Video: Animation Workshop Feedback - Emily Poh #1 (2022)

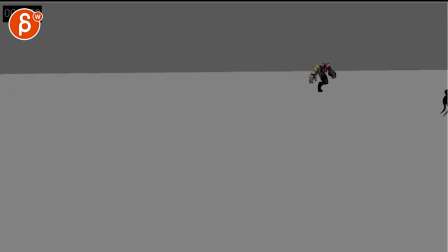(0:03)
all right here let's play this in full no sound shababang all right okay a couple thoughts here first of all if you do have a camera move with a
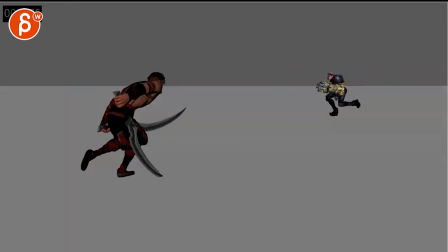(0:23)
i'm not sure if it's part of the move it's part of rotation if it's just a translate it's just the characters moving but it's
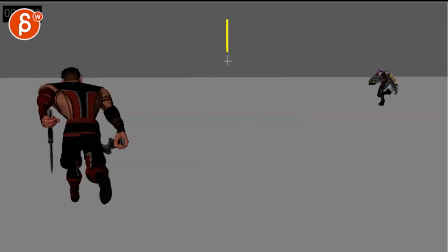(0:29)
tricky when you have a plain color this helps like that change to see if it's
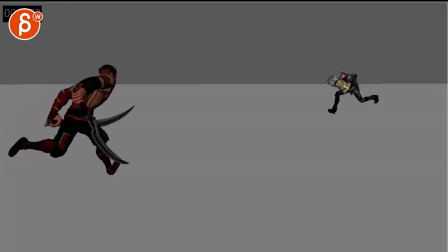(0:34)
going up and down if there are any horizon changes you know anything in z axis
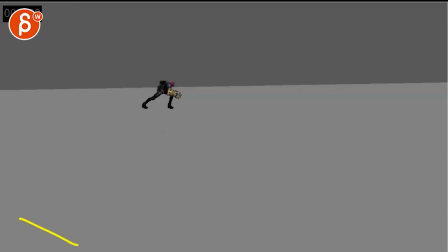(0:40)
so what i would do is either make this a a grid or start adding stones or cubes structures or something so that
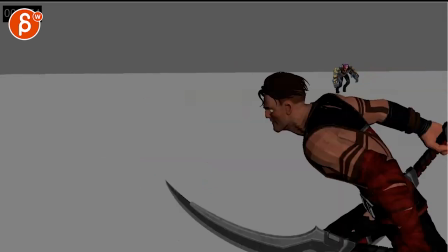(0:51)
when we do have something like this we fully understand that the character is doing a turn that the camera is doing a translate and potentially stopping or
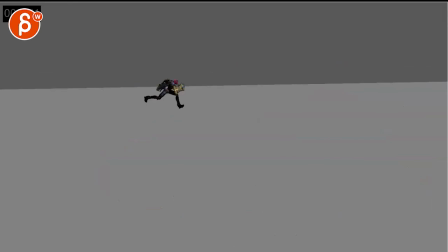(1:01)
whatever the camera is doing so that's that's the biggest thing right now for me in this shot
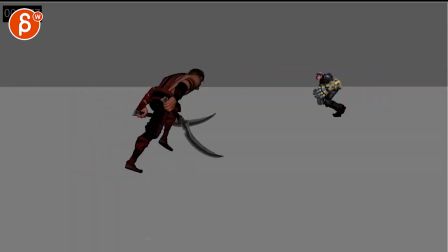(1:06)
then the cut is a bit wonky just because
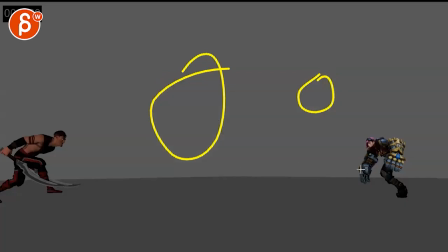(1:12)
we're not changing hugely in terms of size i know the placement is different
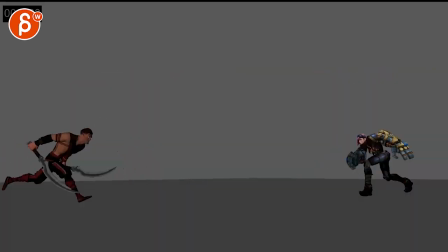(1:18)
but it feels more a bit of a whoa a bit of a weird cut yeah
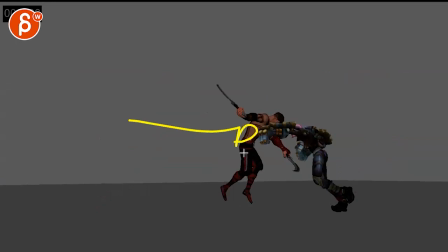(1:28)
and then here be careful we're having guy left her right
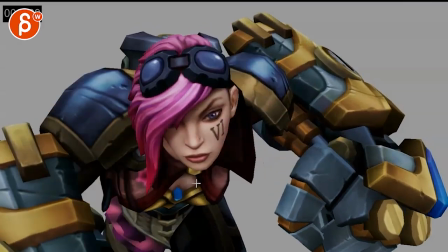(1:34)
and then we're cutting it even though it has a beginning look
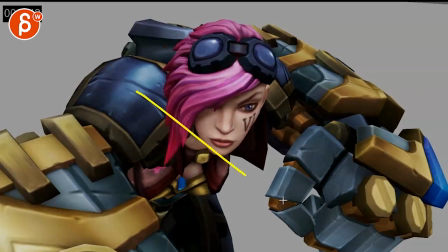(1:39)
of right to left we go fairly quickly into something where it feels more left to right
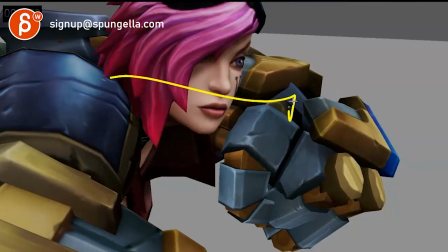(1:44)
if that makes sense see all of this telling us the left to right into
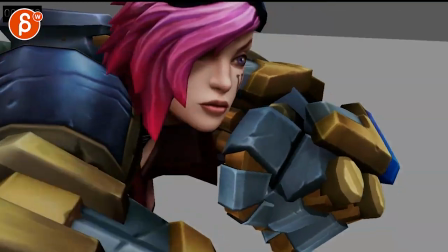(1:49)
the punch left to right even though at the beginning right to left and then after this shabba boom we're back to right to left
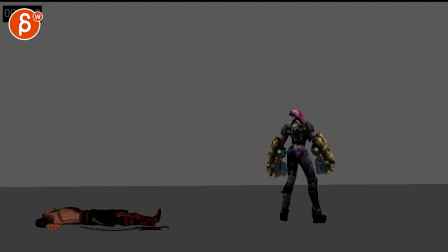(1:58)
and then the end so you would have to take
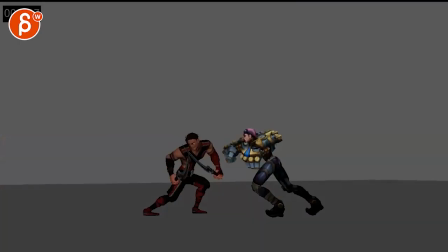(2:03)
this shot and flip it so if i can do this can i do this in real time can i
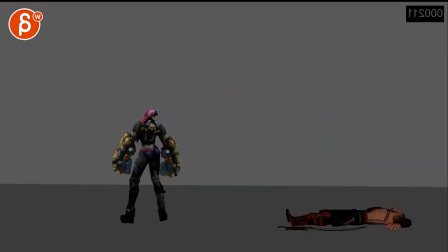(2:08)
play and flip okay let's see if i can do this okay this is like that like that
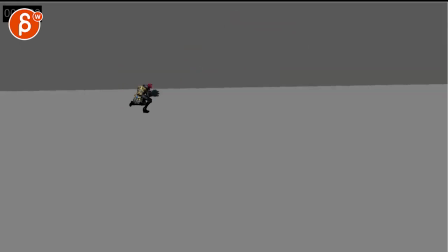(2:16)
didn't quite work but hope that makes sense so what i would do and a couple of things let's go one by one here animation wise she feels a bit slow with her run feels a bit
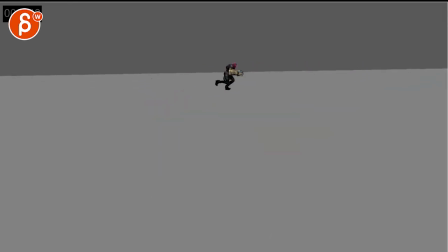(2:31)
labored i know there's a lot of weight on this but there's a combination of a is really far away
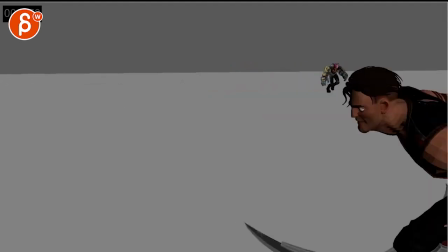(2:38)
kind of slow lower energy and it goes on for quite some time i mean that is 50 ish frame so
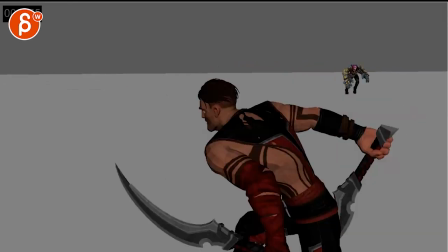(2:45)
of not much going on you could easily start the shot here
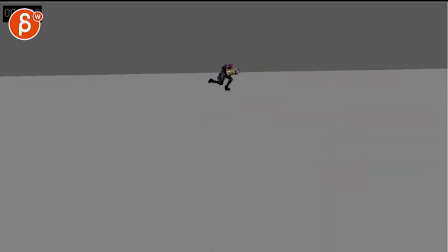(2:50)
just we're seeing a couple steps here it's a four 39 into this and that already has a lot more energy that is a very like eye-rolling comment because i know you worked you know a long time as you see in
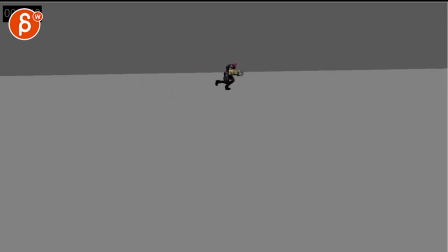(3:05)
email on this beginning so i hate to be the one that goes well cut it so what you could do is keep it take the camera
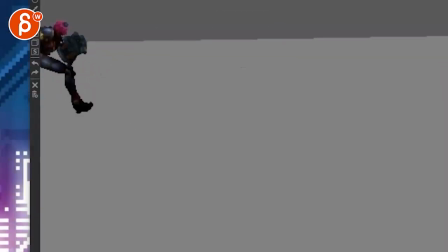(3:14)
what is he doing you know and do something where
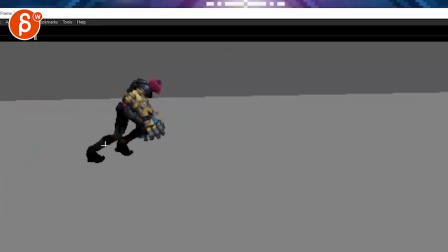(3:19)
a very much closer and to be honest i wanted to zoom in even more so that we're
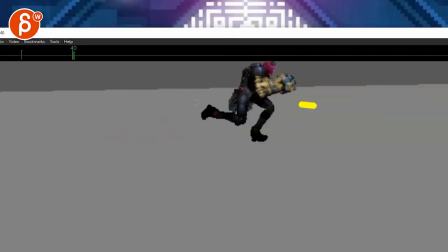(3:25)
basically like this my tool is doing a zoom
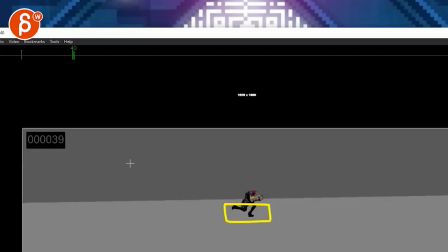(3:29)
so far in like we're just seeing the legs now this might not be
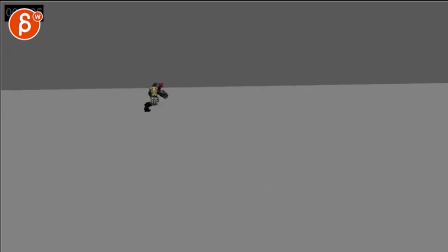(3:34)
demo reel worthy of just seeing legs but it could add you know if you speed this
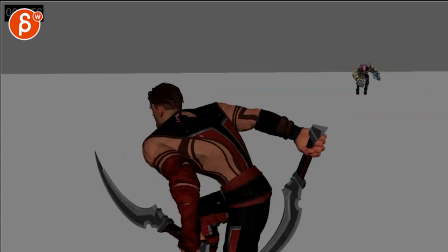(3:38)
up let me just speed this up by let's say 200 here look at this
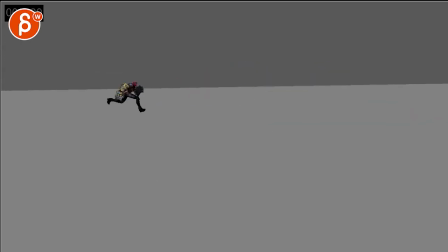(3:43)
here it's a bit fast how about 50 faster so imagine you have that speed on her and then you can already it's already shorter you could still add potentially